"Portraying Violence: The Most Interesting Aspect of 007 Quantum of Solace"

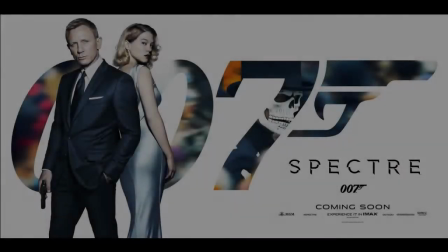0:10 While recent Daniel Craig Bond films appear to be returning to the long-running series' traditional appeal,
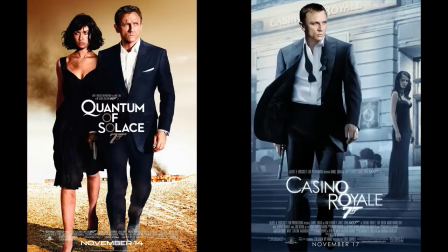0:15 it's interesting how much 2006's Casino Royale and its 2008 sequel Quantum of Solace depart from many of the franchise's established draws.
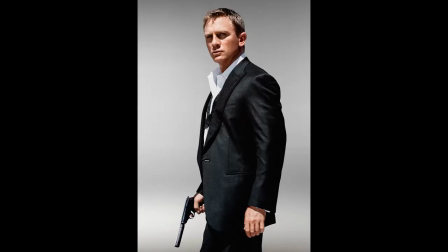0:24 Sure, there's still Bond as a suave secret agent, sleeping with beautiful women in exotic locations,
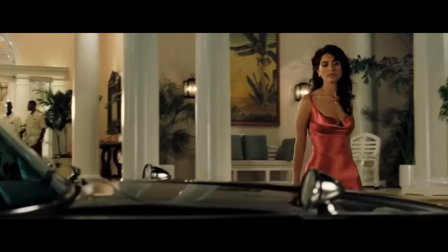0:29 while driving expensive cars and carrying German guns, but the campy action, wacky gadgets, and exciting set pieces have largely been scrubbed away.
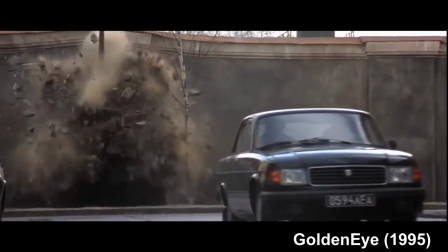0:37 An action scene in a previous film might feature Bond driving a tank through the streets of Moscow, pursued by legions of Russian soldiers,
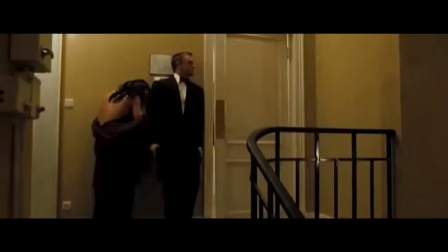0:44 while an action scene in these movies might involve Bond fighting only one or two attackers armed with knives in a dimly lit corridor or cramped hotel room.
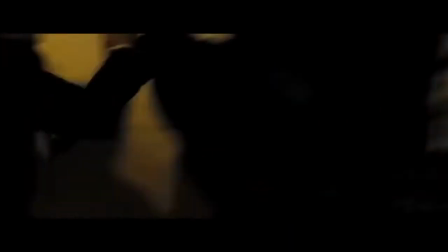0:50 And while the explicit scale of the threat is much higher in the first scenario, it's only in the second that Bond, and the audience, seems to fear for his safety.
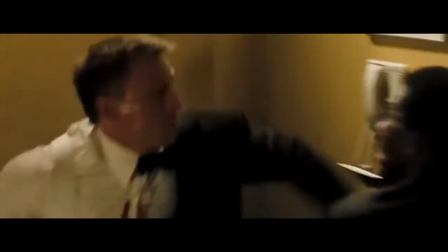0:59 Violence is less a spectacle we're along for the ride for, but instead often a harrowing fight where Bond is tumbling and scrambling to avoid the sharp edge of a blade.
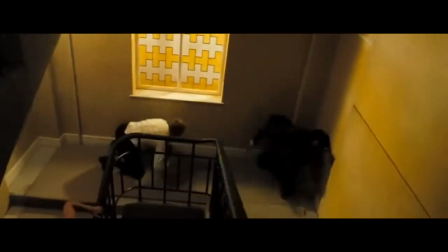1:07 And nothing embodies this ethos of violence as a hectic, stressful ordeal where a second of hesitation can mean ignominious death than the approach to editing used in Quantum of Solace.
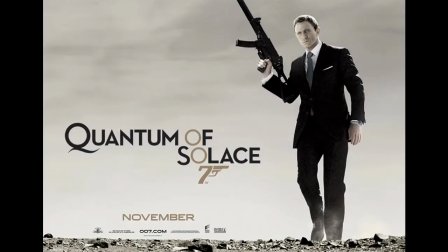1:17 This film uses a specific pattern of editing in essentially all of its action scenes, and its style is apparent as soon as the opening seconds of the film.
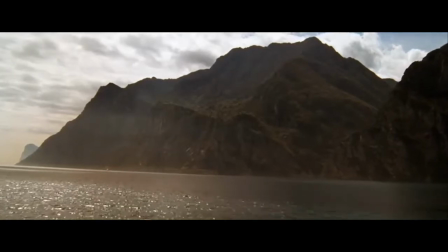1:25 We start with quietly rising strings over the opening logos, a beautiful wide shot of Lake Granada and the Italian hillside.
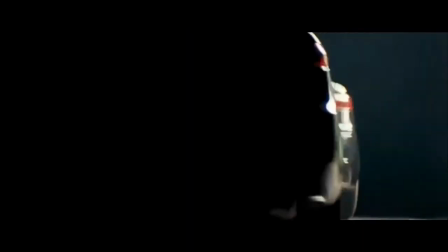1:32 As the camera pushes closer across the water, we get glimpses of the James Bond classics, beauty shots of unblemished expensive cars and guns being coolly readied.
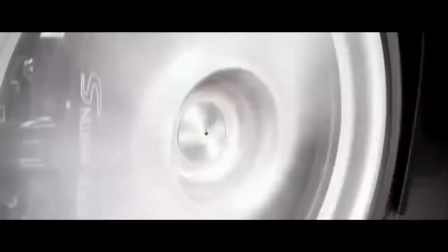1:41 But everything is muffled, still intercut with shots of the serene Italian landscape. Then like flipping a switch, we hear an engine rev to life, speeding up into view, and a hail of gunfire.
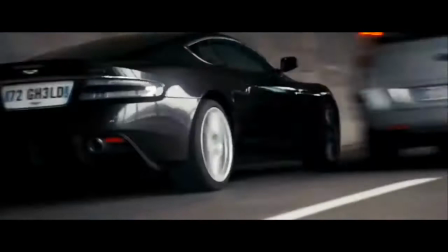1:51 Immediately the editing switches, the music drops out, the cuts are frantic and from odd angles.
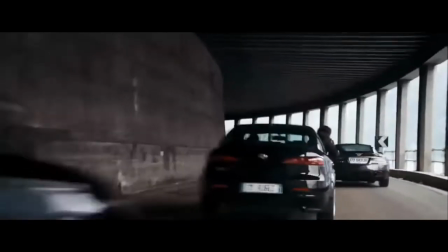1:55 We barely have the ability to understand what is happening, and while the editing pace slows down after they exit the tunnel,
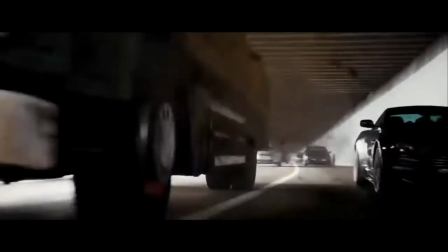2:00 obstacles still appear on screen only an instant before the characters have to react to them. From a traditional action perspective, this is poor editing.
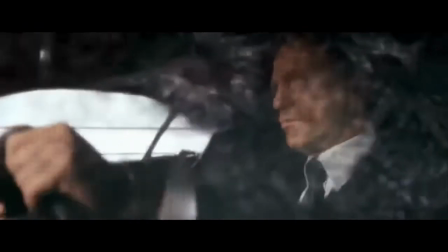2:08 It doesn't give us a clear view of the action or time to understand the layout of the space and what everyone is doing.
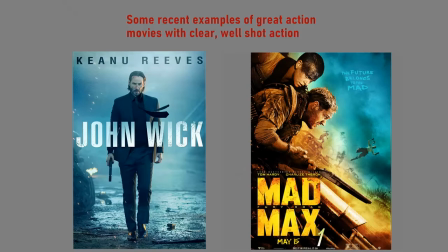2:13 But in this case, I think that the lack of clarity is an intentional trade-off, a decision to emphasize the feeling of being in the events depicted. One aspect of this is the suddenness with which these frantic sequences start and end.
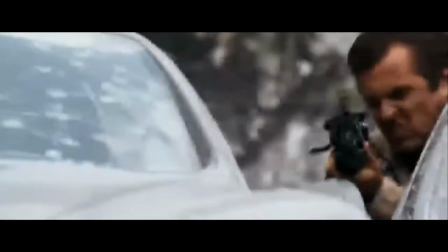2:24 After a few minutes of hectic driving, we see Bond find an opportunity to reach for his gun, then,
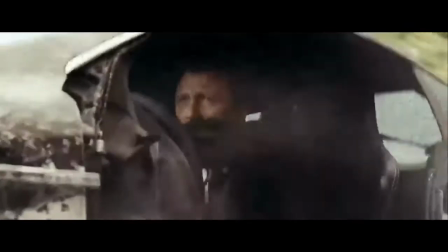2:29 a second before his opponent can bring his to bear, he fires, and sends the pursuing vehicle careening off a cliff.
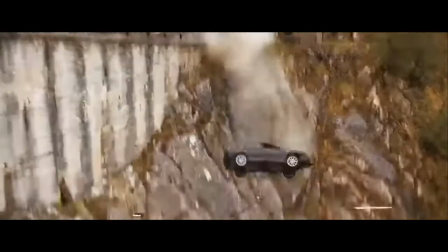2:35 And just like at the very beginning, at the exact moment the car heads off the cliff, the shots become long and silent,
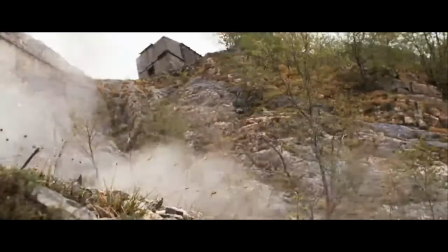2:40 contrasting the noise and confusion from less than a second before, as we watch Bond's poor Aston drive off,
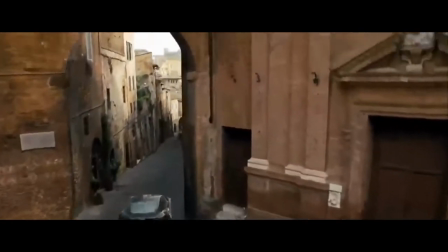2:47 alive but not unscathed. What this sequence does is emphasize the suddenness and intensity of someone encountering unexpected violence.
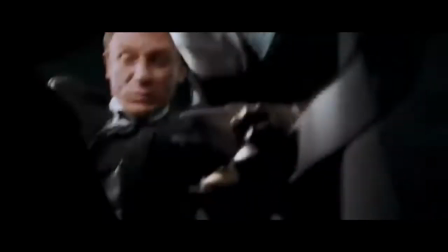2:55 In the glimpses of Bond's face, we see that he's serious and focused, but he's not in control.
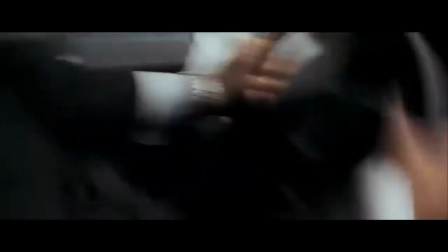2:59 We see in the events and the editing that no matter how much a badass secret agent you are,
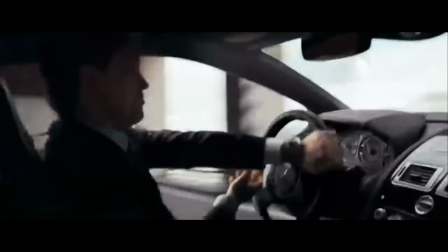3:04 one can't entirely make themselves immune to the chaos of violence being unexpectedly thrust upon them.
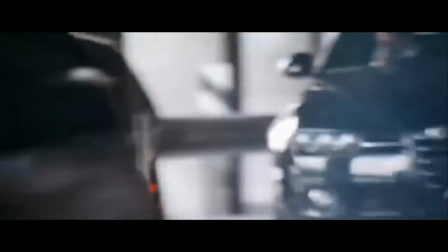3:09 That at some point all Bond can do is react to what's in front of him and hope he's lucky or half a second faster.
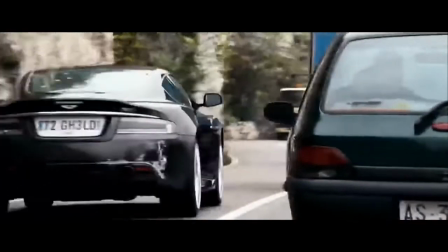3:14 The hard cut to calm again at the end of the scene also emphasizes this.
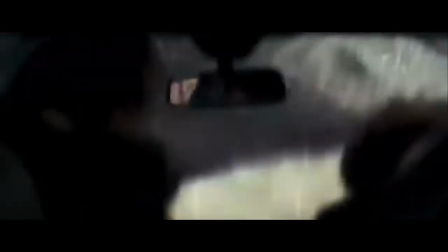3:18 The conflict that seconds prior was literally the most important thing in one's life ends, the adrenaline fades,
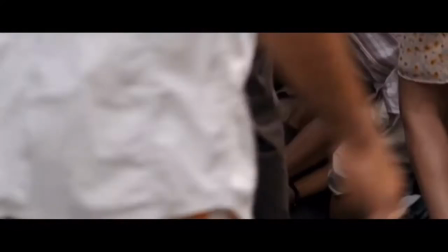3:23 and you're left back in the normal world to deal with the consequences of your split-second actions.
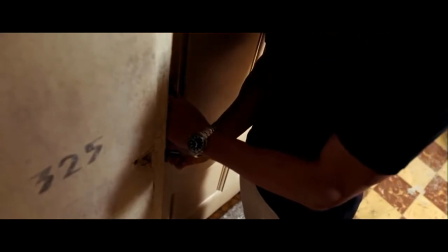3:28 Probably the most pure application of this editing technique to emphasize the brutality and chaos of personal violence is the knife fight in the middle of the movie.
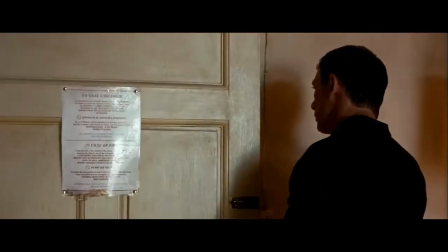3:35 It's barely over a minute in length, starting as Bond goes to investigate the hotel room a suspected enemy agent is at.
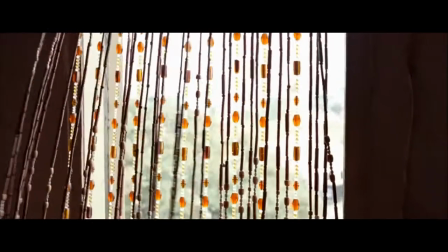3:41 Classic spy stuff, calmly sneaking his way in. We, but not Bond, have a second to see a knife drawn, then an attack from behind, and suddenly cool,
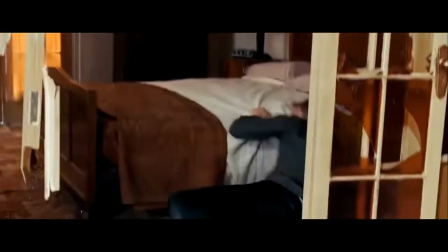3:50 calm secret agent goes out the window, as Bond stumbles around, using everything he can to avoid the point of the knife.
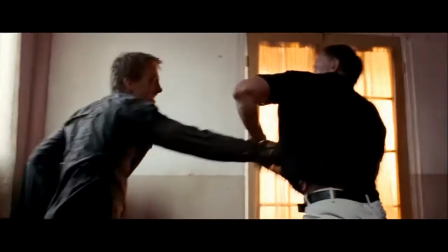3:55 Then he finds a half-second opening, and a moment later a man is bleeding out, and Bond is again coolly considering his situation.
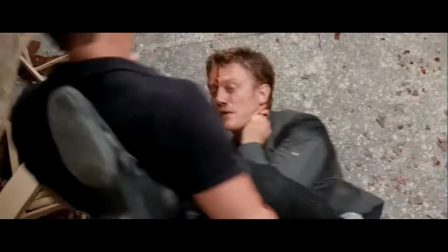4:01 It's not a laser, it's not an army, it's not even a gun.
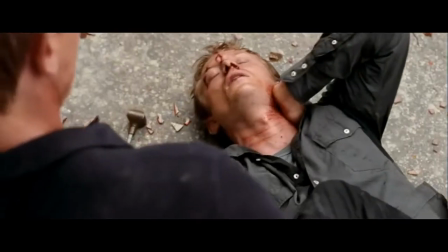4:05 But for those few seconds we feel Bond's life is at risk, that his entire being is focused on not just dispatching the attacker, but on keeping himself from being killed.
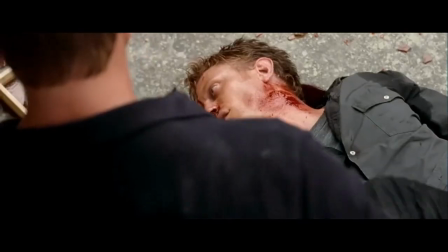4:13 And what I think contributes to this is how short and snappy everything is.
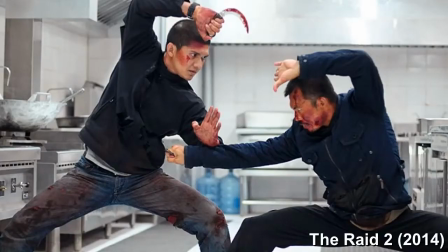4:17 There's no fancy choreography, the fight doesn't drag on so that we can see a variety of acrobatic or exciting moves.
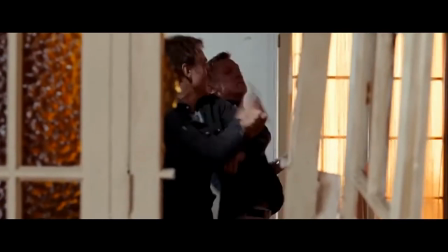4:22 It's just two people frantically trying as hard as they can to stab the other with a sharp object while not being stabbed themselves.
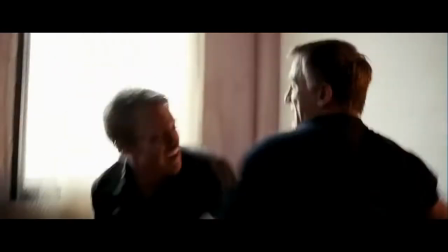4:28 Before we even have time to wrap our heads around what's happening, someone's already fatally wounded.
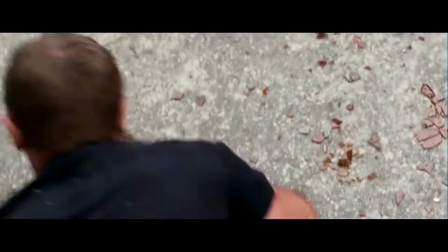4:33 Because no matter how much badass martial arts training you have, it doesn't matter if you get stabbed from behind or you fumble a single block in the moment.
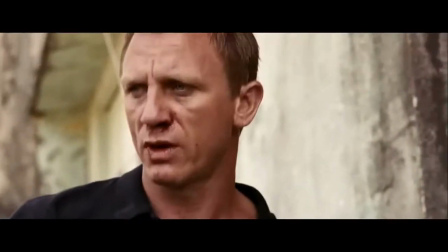4:40 And the quiet death of the attacker makes us feel like it could have been either of them.
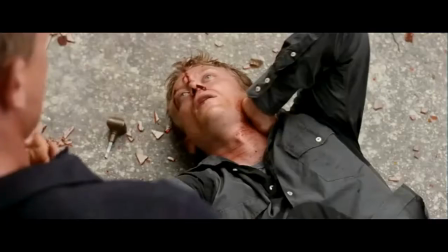4:44 That no matter how skilled or prepared Bond is, no matter how calm he is after the threat is over, there's only so much one can do during a fight to the death.
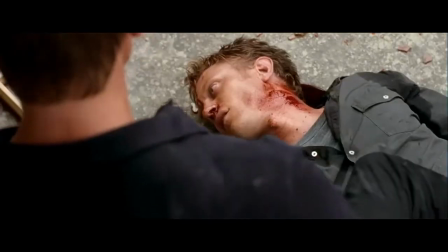4:51 A minute ago there were two men with goals, agency, and potentially years of training and preparation, and now there's one, decided in 60 seconds and basically on a coin flip. The benefit of this style of action is that, I
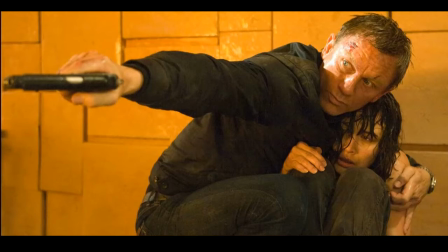5:03 think it captures the feeling of intensity and confusion of violence in its aftermath better than a clear, more cinematic style would. We see the chaos and the consequences, whether that's lingering on Bond's apathy towards a dying man,
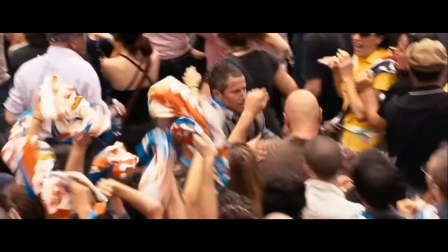5:15 or a micro-narrative following a girl who is randomly caught in the crossfire of a chase.
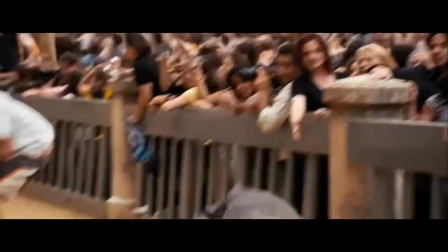5:20 It emphasizes the stark break from normality these encounters represent, more than if the entire film was shot with consistently long, wide cuts.
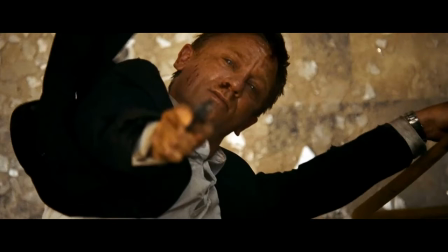5:27 The more common alternative is capturing the forms of violence with sometimes phenomenally complex choreography and skill,
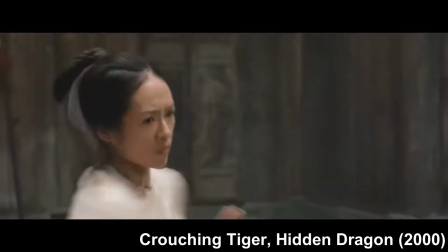5:33 which is exciting and enjoyable, but cues us in, even subconsciously, that everything has been scripted and acted.
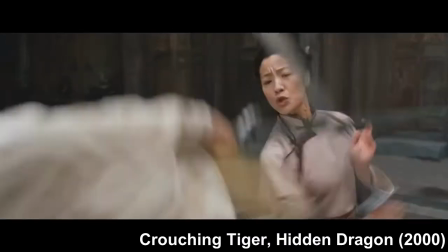5:40 That the figures on screen aren't really all that serious about not trying to be killed, since they had the time to do a fancy twirl and flip before dodging out of the way of a life-threatening blow.
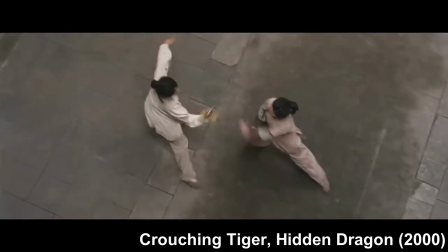5:48 This isn't to say highly choreographed, cleanly shot action doesn't have its place.
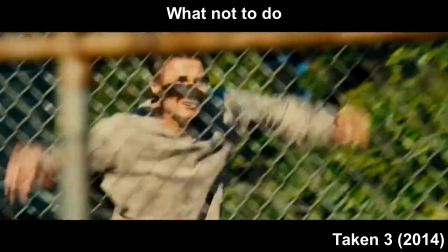5:53 On the contrary, I would say doing so is to the benefit of most action films. It's all about what works for a particular movie.
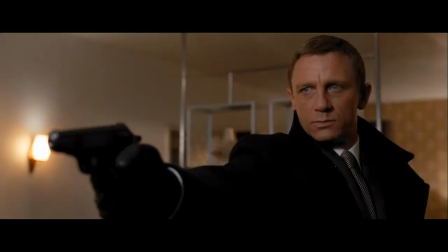5:59 And in this case, I think that this take on action helps characterize Bond in a way that makes him distinct and more interesting than previous incarnations.
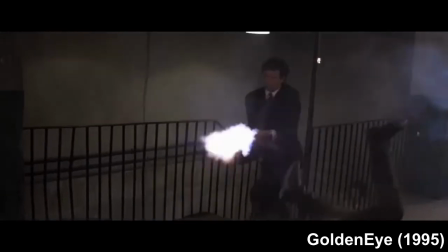6:07 In previous campier films, violence was a given. It was presented in a way that we didn't particularly care when Bond gunned down a few mooks.
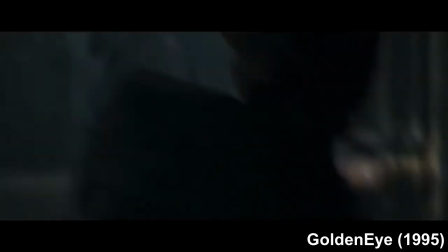6:14 But in the context of how violence is displayed in these films, Bond truly is a killer.
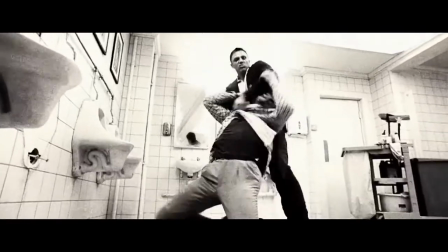6:19 Realistically, he'd have to be when part of his job is a state-sponsored assassin.
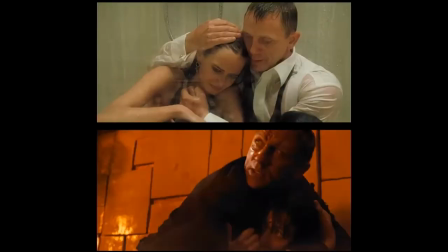6:23 And leaning into the psychological consequences of this not only makes him a more unique and complex character, but it forms the basis of a compelling arc through the two movies. In a sense, it's a character exploration of Bond as a contradiction, whose job it is to be a
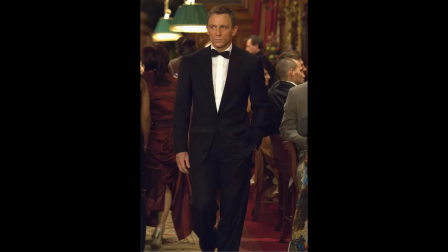6:36 suave, smooth-talking womanizer, able to switch on a dime to fight for his life and brutally kill others,
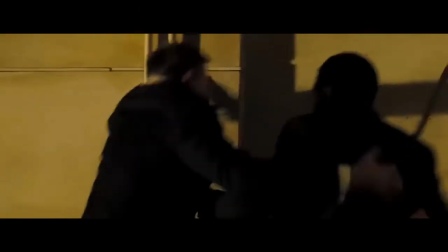6:41 usually within a few minutes of each other. And in these encounters of violence, if we didn't feel like Bond was not just in mortal danger,
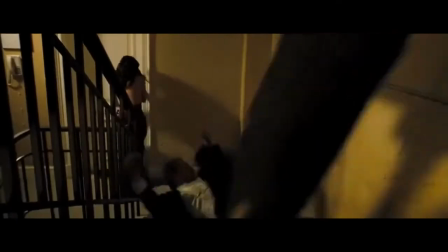6:48 but desperately struggling for control of the situation, if those he killed didn't feel like they were real people actually fighting for their lives,
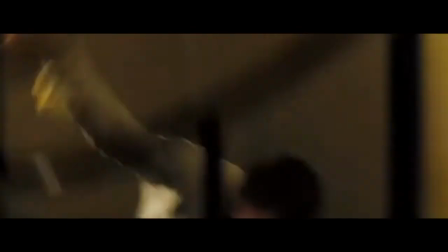6:55 then the complexity of his character would feel unearned, and any exploration of it would seem trite, like a third act twist where Luke feels bad about all the stormtroopers he'd killed.
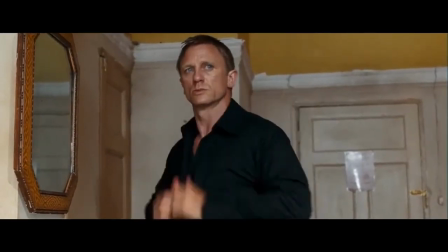7:03 If the camera didn't focus on the consequences of Bond's violence, then it wouldn't tell us anything when we see him coldly ignoring them.
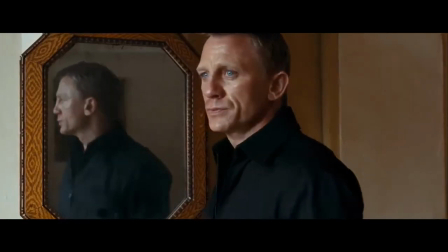7:10 Bond isn't just a one-dimensional, unbreakable secret agent because people can't be.
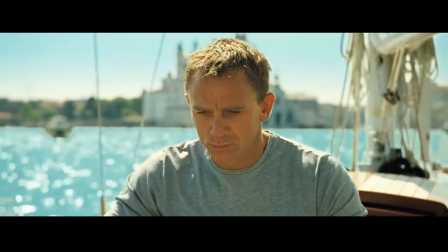7:13 Because no matter their skills or jobs, people are human and can't neatly compartmentalize every aspect of their human experience.
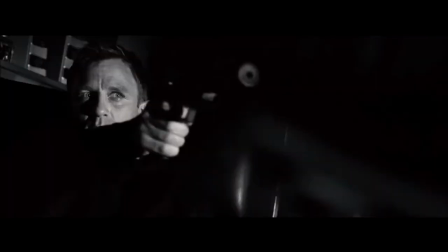7:21 Casino Royale begins with Bond ambushing a man he had no personal grudge with in an office and coldly killing him,
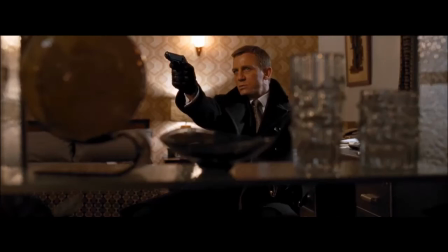7:26 and Quantum of Solace ends with Bond ambushing a man he has every reason to hate in his apartment and sparing him.
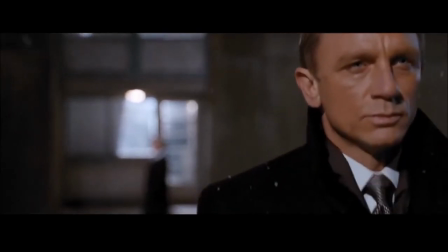7:31 And that arc is only meaningful in part because the violence is.